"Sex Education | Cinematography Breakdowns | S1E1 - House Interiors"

Right, this is my first cinematography breakdown in lockdown, and I thought I'd change things up. So I've been looking a lot at The Witcher, and I will continue to explore things within that series, but there are lots of other things that I wanted to touch on as well, and Sex Education, Netflix, again, is something which I really wanted to look at because there's a lot of interesting things that are happening throughout the series. Very, very different from The Witcher on any number of levels. And when we were looking at The Witcher, I was trying to focus mostly on the interior scenes, whether they're day or night or any permutations of that in between.
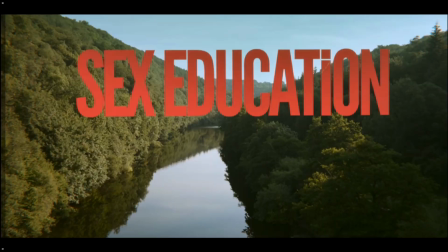(0:35)
And for the most part, I was avoiding any exteriors. With Sex Education, there are lots of exterior scenes that I'm going to look at. And I'm also going to be touching a bit on the production design that goes into shows like this. Production design perhaps isn't something that you'll be overly familiar with, but when I'm speccing out shoots, when we're looking at adverts that we're doing or big commercial shoots, we're not just thinking we turn up and film. We have to create things. And as soon as you take that tack, you're not just accepting what's there, you're set dressing. So you're deciding what the furnishings are going to be like. You're deciding what the characters are going to be dressed in. You're deciding what kind of car a character drives. And all of that feeds into the narrative and feeds into the overall aesthetic of the piece. Now on top of that, you can layer in your lighting, you can layer in the lens choice, the camera movement choice, all of those different things. But the production design very much helps to inform how everything should look.
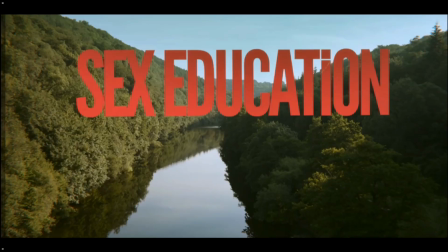(1:32)
So let's dive right in. So we're set in the UK with this, and we're actually in the Wye Valley, and I've been there many times myself. Opening shot, pretty mundane seeming. We've got an aerial, we've got some nice just ambient light coming in and the reflection, the water.
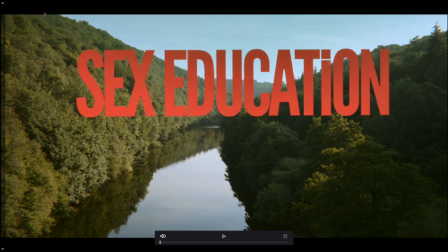(1:48)
But what I want to draw attention to here is everything that's going on at the edges of the frame here and here, because this is what's setting the tone for the entire series. And you can't see it really well, but we've got
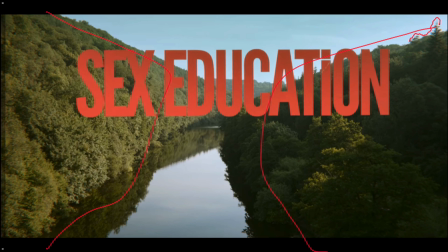(2:06)
more softening towards the edge of the frame just there. And you can see a little bit of separation in the wavelengths just along the edges. You got that fringing. And you see on this side as well.
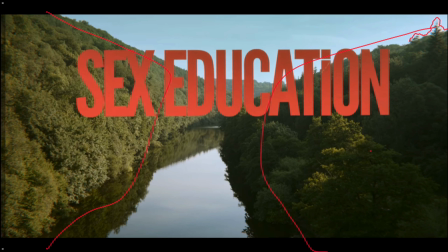(2:19)
Within the tree line, you find it harder to spot that kind of thing, but it's definitely there, softening all down here and down here. In the center, it's sharper, but it's still a fairly hazy overall look. It's not like it's super crisp, super clean aesthetic right off the bat.
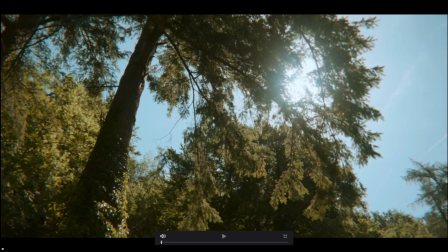(2:36)
Okay, moving through.
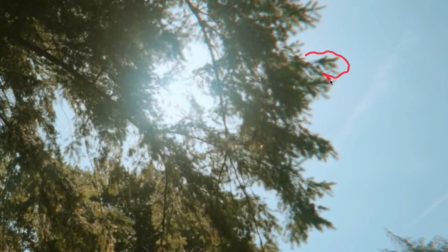(2:38)
We see more examples of this, just looking at the edges of those trees, and you can see that aberration all over the place, and down here, really soft. And that's going to inform the rest of the series all the way through, because the lens choice immediately is telling us that they're going for a slightly imperfect aesthetic.
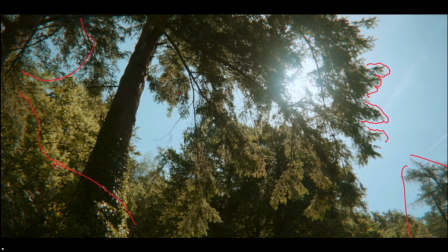(2:58)
It's not really crisp and clean and modern. It's a little bit more vintage, a little bit more retro seeming. Don't want to dwell on these too long.
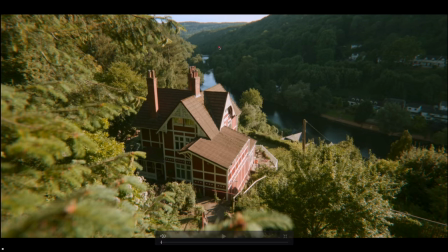(3:04)
Establishing the house of our main character, and we're being hit with sunlight just here. It's interesting actually, because we've got this slightly soft, milky aesthetic for the whole thing. We haven't got deep, deep blacks down here, perhaps where you'd expect it. So that is getting no sunlight at all.
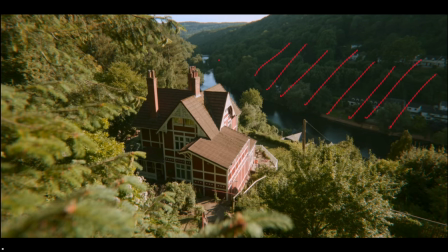(3:23)
It's just getting the sky ambient coming in and any bounce off the opposite shore. But it's still actually got a little bit of detail. You can really see all of that imperfection of lens along there and along this top hill line just here.
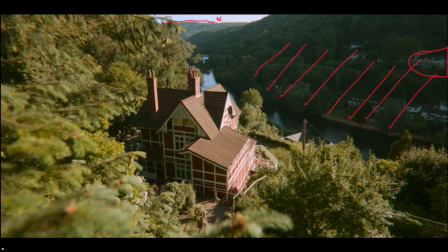(3:39)
I won't draw all the way along so you can kind of see it just there. All of that is just telling you this is a really vintage lens, or potentially they're using a filter, or maybe they're doing it in post. It's possible, but I reckon based on the whole thing, if you're going for this look and it becomes a feature, then you're going to want to do it in camera.
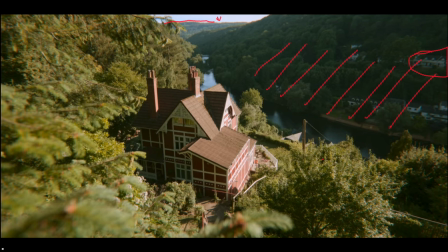(3:59)
The point would be that it just speeds up the workflow if you know that you're going for it off the bat, and you can just have everything there without having to do any work at all.